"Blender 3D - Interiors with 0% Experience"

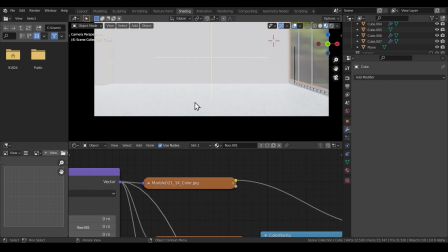562s
it's a marble material what the hell what does it look like what does it look like a
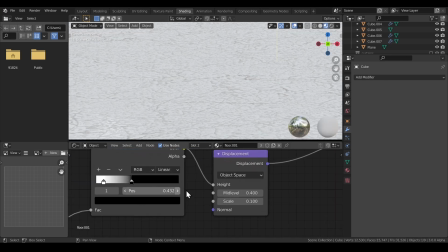569s
barren piece of land oh it's the displacement oh god so
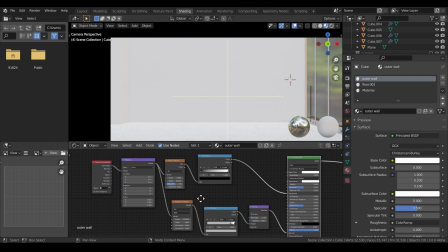578s
the wall is just a simple concrete not even concrete there's just noise texture and musgrave texture on it to give it that kind of texture
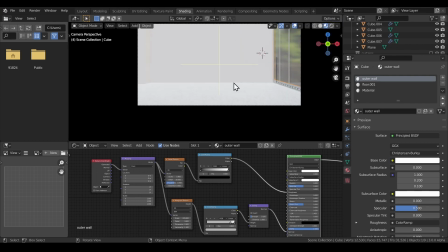584s
but it's not even visible in the final window now onto the lighting which is again a
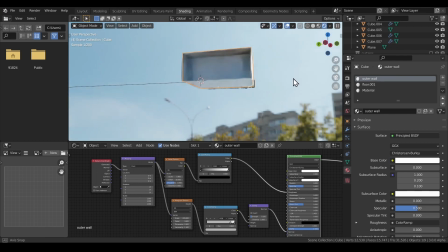589s
simple hdri it looks like this i
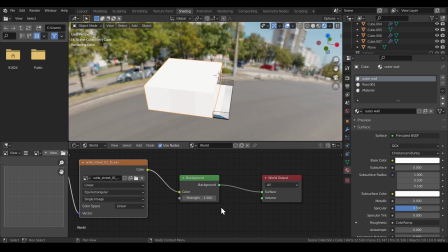595s
don't know what the strength on this is 1.5 thank god it's not 20 so that
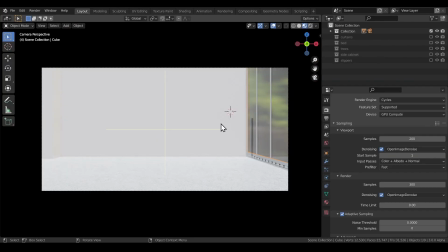600s
was done now let's get to the filling up part which starts with this
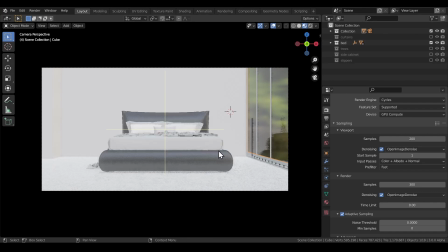605s
bed which i think you know the answer by now i did not model
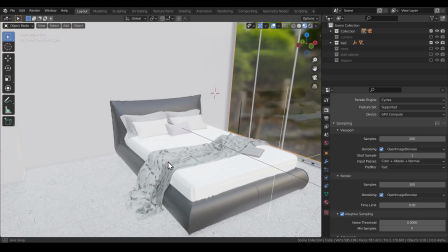609s
it was again a model from sketchfab you don't need to waste time on creating this
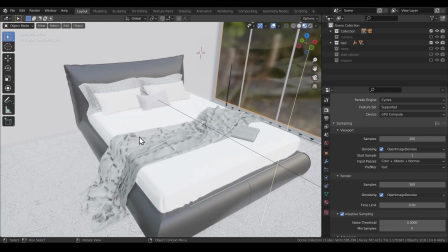614s
super high quality bed which i think would take like two three days
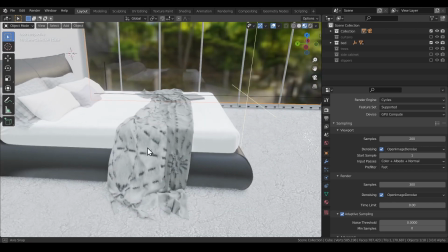619s
full effort if you want to do it properly which is just
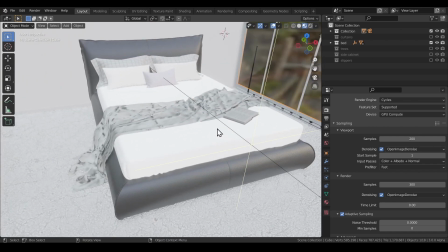624s
not worth it i don't think so so yeah the bed
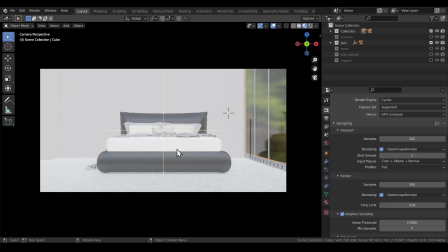628s
not made by me let's get to the curtains let me go to the render mode so you
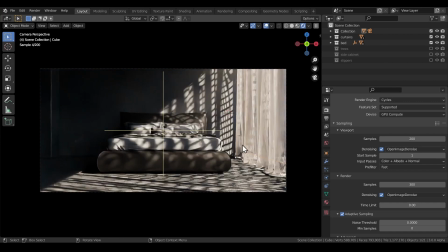633s
can see the effect which is kind of the main primary thing that is giving this render its look this nice checkered pattern which is on
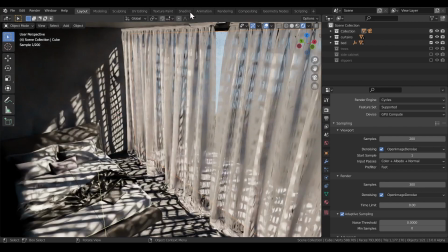643s
the curtain and i think i put some material on it like a procedural texture on it to give it that look let me see what
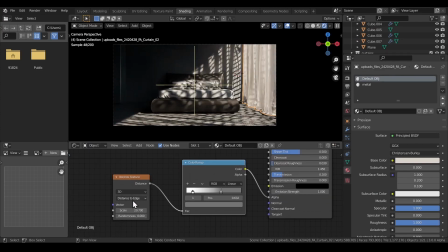651s
it was so yeah it was just a simple waterline texture with distance to edge and it's just plugged into the alpha through a color ramp again i just stumbled upon it i just put it in the alpha and i think it was looking good i think in general the curtain itself looks really good but it blocks
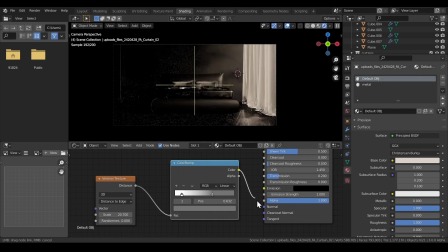667s
out a lot of light so everything goes completely dark so i put it into the alpha to get some light in and i think
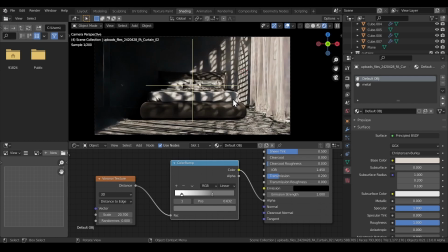674s
the checkered pattern looks good i think it's a bit old board i think i'm pretty sure people
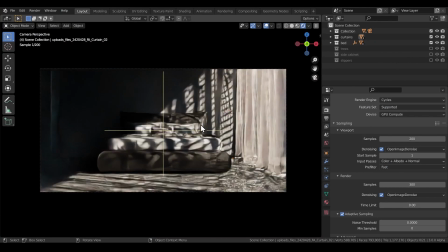680s
might think that it's a bit overboard but it's it's a nice style it's a nice style i don't i don't i don't 100 love it i don't 100 hate it it's this nice space in the middle i like it so i kept it but yeah this was the curtain then i added
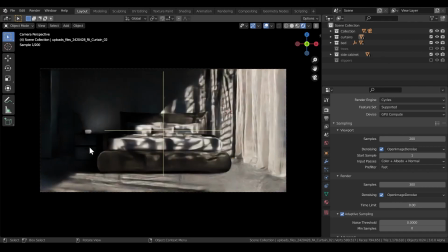698s
the side cabinet which if i zoom
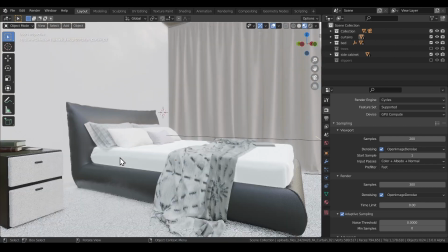704s
into it i think i made the side cabinet which you can clearly tell again
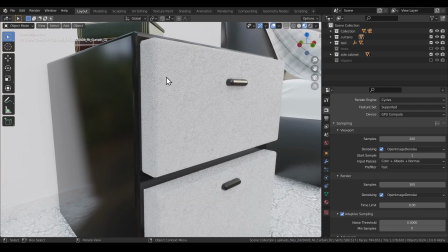709s
because it looks jacky as hell look at this horrible material on the front and
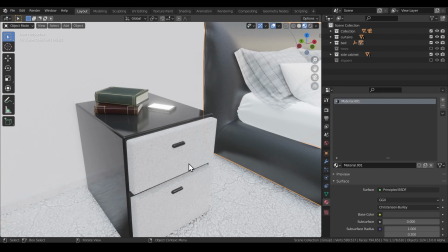716s
this horrible beveled handle this looks ugly as hell so i think it's pretty clear that i
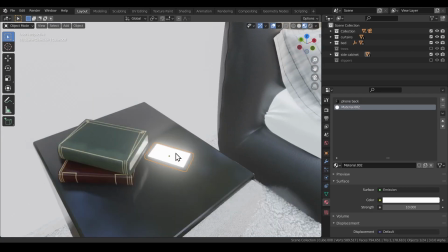723s
made it the phone again is also just a cube with an emission material on the front face of it pretty janky i
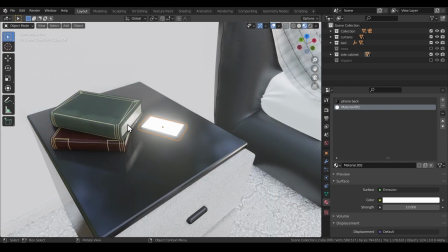730s
made that not very proud of it but i think it looks okay from distance the book looks really good so that's obviously not something that i made
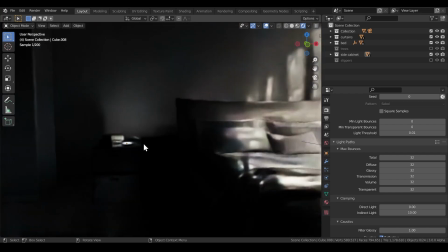737s
i put the phone there with an emission material like i tried putting a lamp there but that again shifted the focal point from the middle to
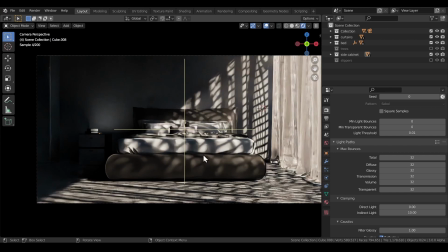745s
that part like you immediately your eye goes to that part but this phone illumination doesn't do do that so i put it there just
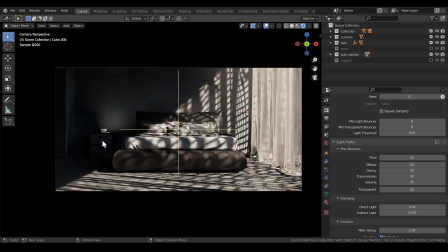754s
bring some attention to the left side as well the cabinet is not visible at all which is i don't think this left side of the scene looks it looks way too dark i wish i could fix that maybe i'll try to fix it in post but it doesn't look really well but i think the right side looks okay so
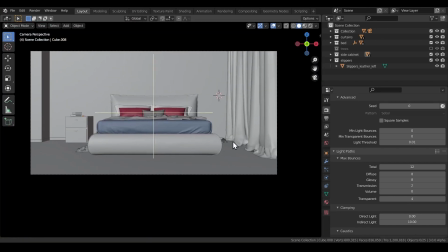773s
yeah i added these slippers which are also not very clearly visible but it just gives a feeling that somebody lives in this
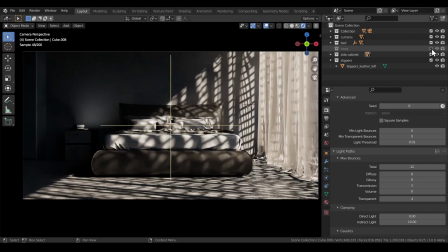782s
room actually lives in this room i did again add some trees on the outside to give to get some dynamic shadows on this part which i think gives it a natural look
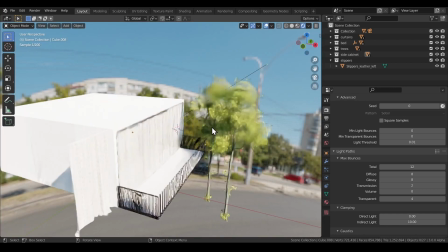791s
it's just simple tree models on the outside so
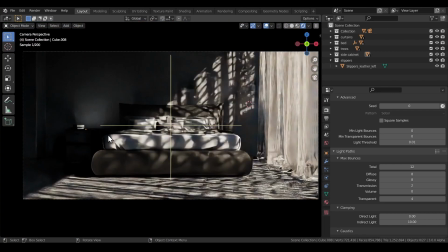796s
yeah that's it this was the scene i think it turned out good